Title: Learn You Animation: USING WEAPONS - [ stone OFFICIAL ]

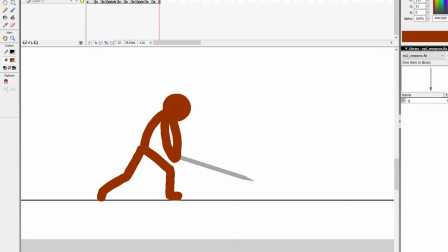16:35 We added so much strength to our swing by creating this gap here.
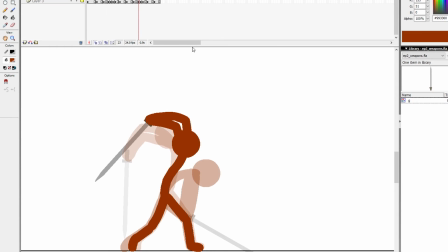16:41 But the viewer's eyes lose those frames.
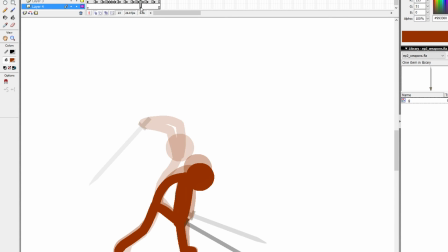16:46 So there's a couple things we can do. To help sell our illusion, we can add in what is called trails, which I'm sure many of you are familiar with.
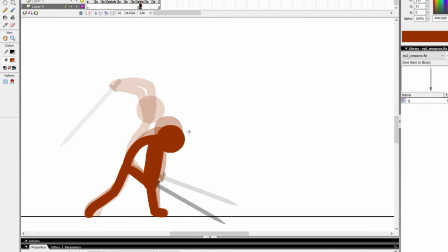16:55 But we're going to go over it anyways. So what we want to do, first of all, is I want my trail to match the color of my sword. So I'm going to use the eyedropper tool, grab the same color. I'm going to copy the color code, open up the linear color mixer thing there.
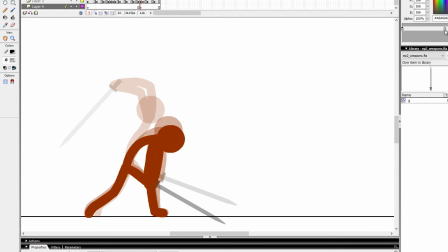17:13 And I'm going to paste in my color code, drop those off, and drag one end of it down to 0%. And that's basically going to create this trail fade that we want. Now, my next thing I'm doing is I have a layer underneath everything here.
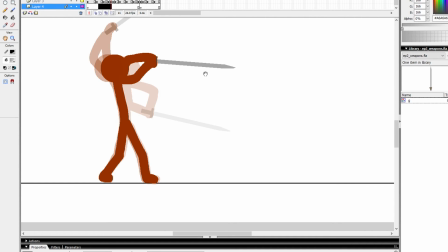17:30 And I'm going to decide where I want my trails. So I think what I can actually do is I'm going to have a trail there.
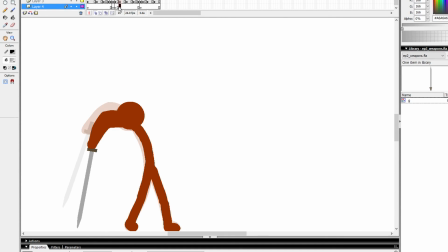17:37 So I like to kind of precede my big trail motion with a small one. And we have this big motion here that we're going to do.
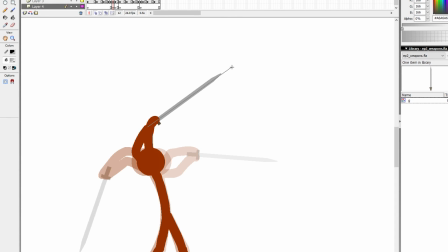17:45 So I'll show you what I'm first going to do is I start off by making a triangle behind my previous sword. And I kind of want to start... you kind of want to do the base of the sword, the tip of the sword, and then you run one line all the way through so that it creates a triangle.
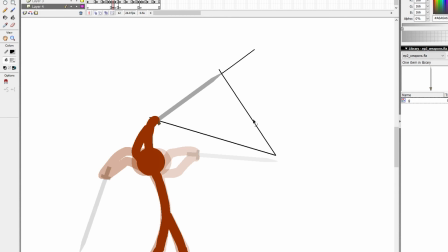18:04 And I position it as though I'm making the imaginary motion that the sword would have traveled. You could imagine that there was a sword here in between these two frames. It would travel something along the lines like that, right? And then I'm going to go back. I hit K, and I'm going to fill in the trail.
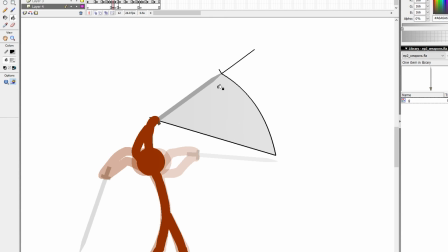18:23 Now, if you notice, it filled it as one solid color. That's because over here in the options, it's got the lock fill. I'm going to untick that. And then I'm just going to then play with my linear gradient to get it to how I want to, and then double click on the lines and remove it. So now I have this nice little trail.
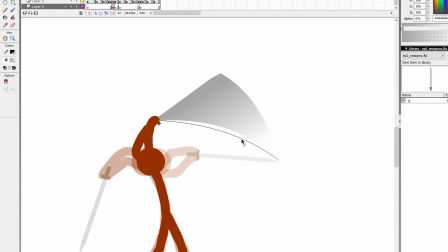18:42 And you could bend this too to help create the shape you want.
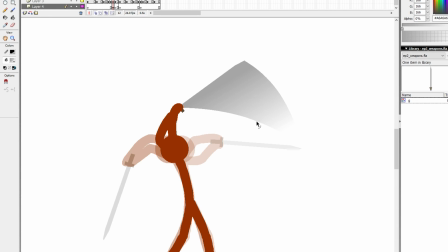18:47 Sometimes having a little bit of curve there helps show the speed even faster.
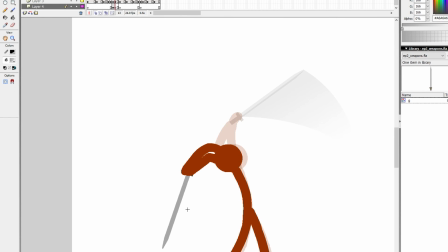18:51 And now we have the big actual gap that we're drawing the thing for. Now, what's unique about this is we have a lot of space traveled, right? And what you'll find is if you try to just match the end of your triangle back over here, it's going to cross over, right?
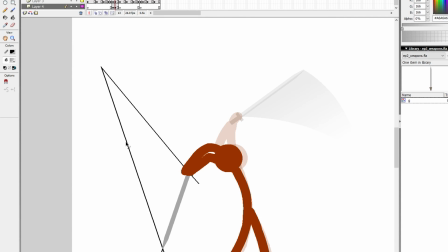19:06 We don't want that because then you can't fill it appropriately. So what you want to do first is add in your curve for your swing, then move it. And I'm starting it roughly where you think the sword could have been as it went. And then I'm going to drag my curve as if this was continuing.
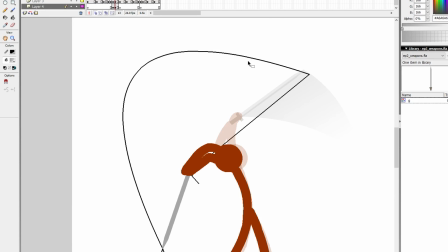19:26 You know, you see how you can almost even match it to the beginning of the previous, or the end of the previous swing. And this will create the illusion that you actually made that swing with the sword. But I'm going to move it back a little bit like this. Create the curve that I want.
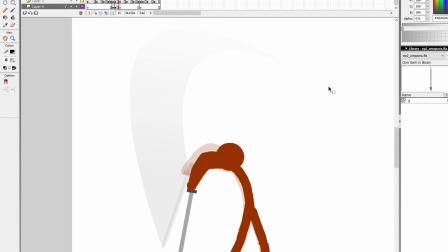19:47 See how that works? Now the eyes can understand the movement that was made because you helped sell the illusion.
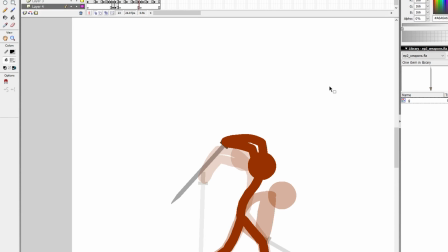19:55 Same thing coming back. I'm going to do a little trail first beforehand into the main move.
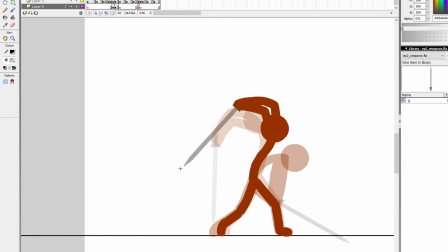20:01 Because it kind of gets the eye prepared. The viewer understands that, oh, hey, he's about to swing the sword. I can get that. And anything you can do to help sell that illusion a little bit better is going to help the overall image.
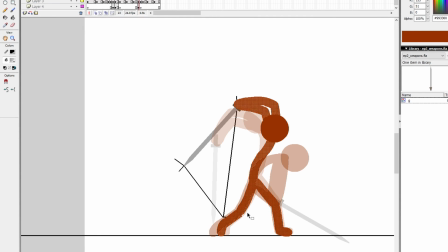20:15 So once again, I'm going to go through. I'm just kind of trying to get rid of these extra lines that make it easier to grab my triangle, but sometimes it's a pain in the butt. I'm going to create this little curve here.
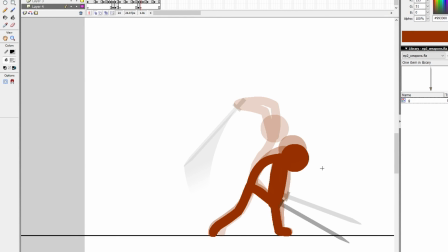20:31 The swing itself, moving to this next frame.
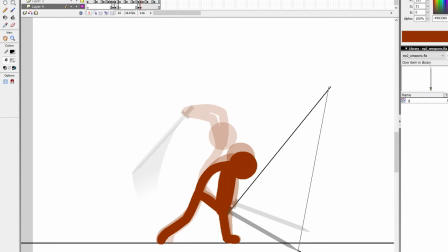20:34 Once again, starting at the base of the handle, ending at the end of the tip of the sword, adding in my curve first, seeing if I can match over there, sometimes move the curve over, and would you look at that?
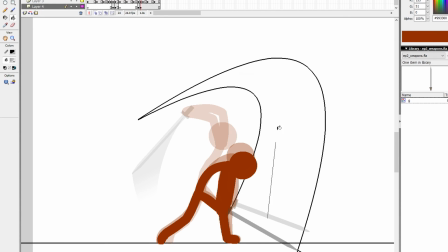20:47 Make that curve there, and it's exaggerated. It's extremely exaggerated. The sword didn't actually travel that great of a distance, but that's fine.
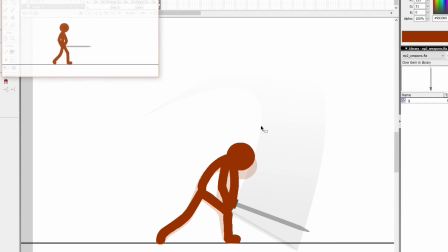20:55 Now, let's see what it looks like with our trails added in. Now, as you can see, we have given the viewer a little bit more information in between those two frames,
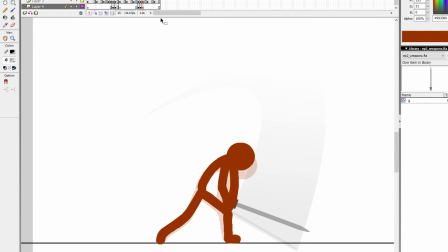21:13 but still allowed us to create the kind of strength and powerful swing that we wanted.
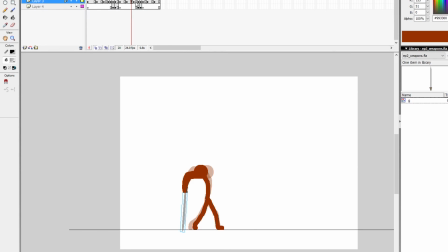21:20 Some other things that you can do to help emphasize your movement a little bit further is, for instance, I'm gonna make this a movie clip on the actual keyframe of the swing, and I'm gonna blur it.
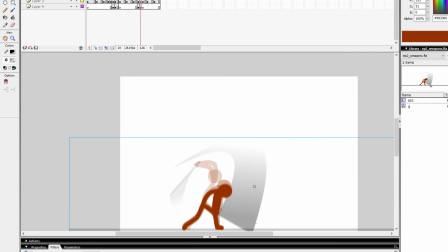21:34 But I'm only going to blur one axis. Make sure that this is unchicked. Oh, sorry, you cannot see that. Let me move you up. Woo! Sorry. One moment.
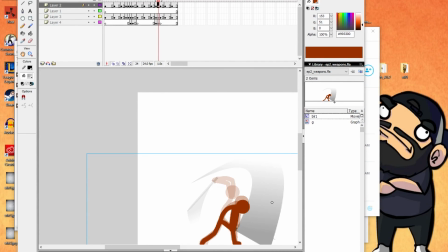21:49 My flashes. This is actually not my flash's fault. You're being good to me, Flash.
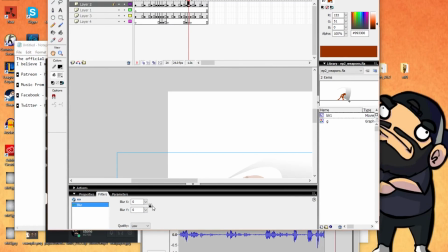21:54 But I want you guys to see this setting. So, make sure that this is unticked here. And basically what that does is it makes sure that whenever you play with either of these settings, that it'll equally match the settings on the other side, meaning like if I move this one,
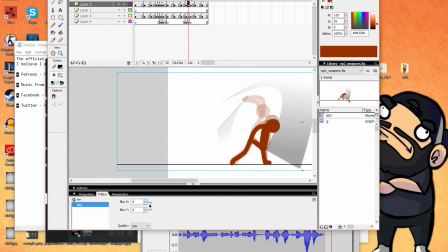22:09 it's gonna move the other side. We just want the Y value to go up because the motion is up and down for this swing,
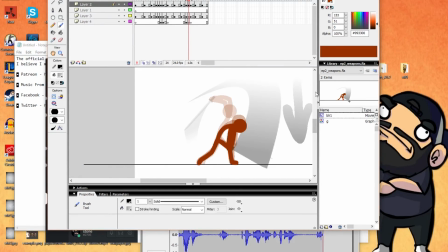22:18 not up and down and left and right or left or right. So I'm going to blur just the Y axis, right?
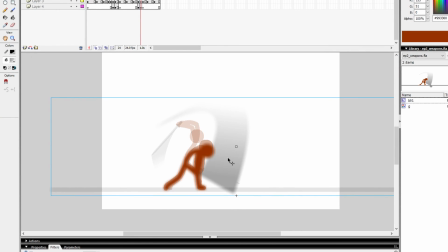22:27 And the other thing I can do, now that I included the background to this as well, I will actually move him down so that when the swing occurs, the background, which has now disappeared because I put it in a movie clip on accident. Let's go ahead and add that back in.
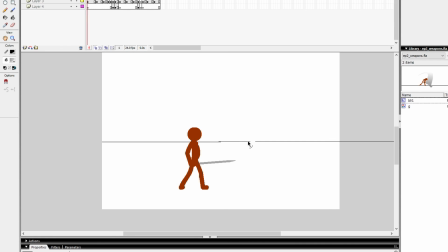22:49 Whoopsie! Mistakes. Mistakes have been made. Wow. Okay. Well, I'm gonna do this super snazzy move where I just delete all that. And oh my gosh.
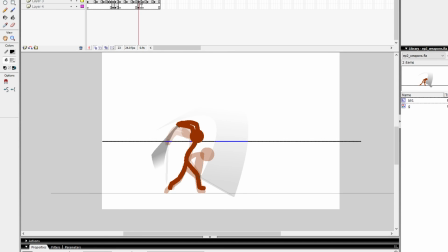23:09 There we go. And I'll match it back to the previous line somewhat. Make sure it's just holding my feet how it needs to. Okay, that works. So, we have our ground back.
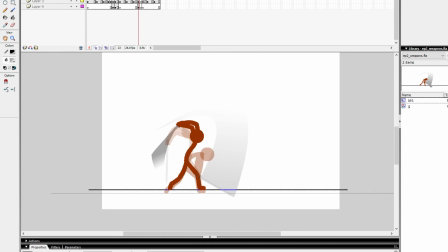23:29 And for this frame where we have the blur, I'm going to remove it, because we have that included in, and I'm gonna move it down a little bit, and that's gonna create a little bit of a screen shake. Coming back, I'm gonna have it bounce up a little bit before returning back to its original space, original spot.
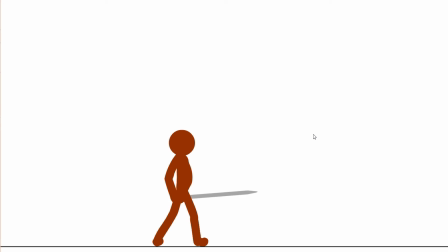23:51 And as you can see, all of those little things coming together really pulls through a fairly nice
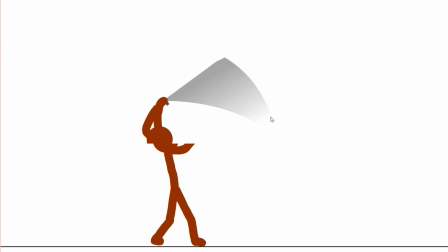23:59 sword swing and trail.
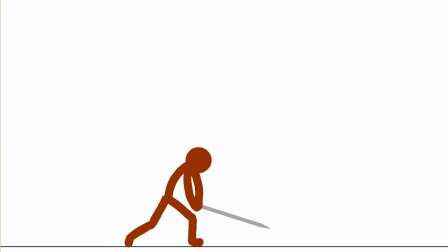24:01 So today, on this episode of Learn Your Animation, you learned how to create and use weapons. In this instance, a sword, trails, even a little bit of anticipation and line of action where you have, you know,
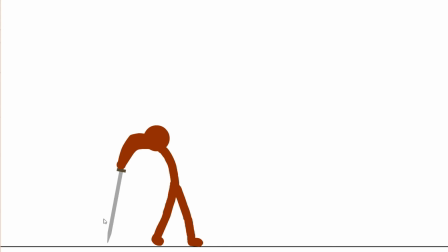24:18 your motion, your keyframes set up like this, and then they end in the opposing direction,
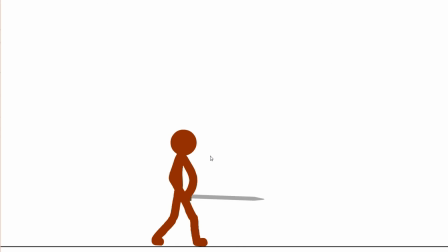24:22 creating that snap that we want that we include our sword in. So, anyways, guys, I hope you enjoyed it.
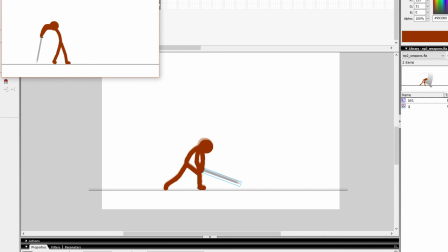24:28 Hope you learned something, and I will see you next time.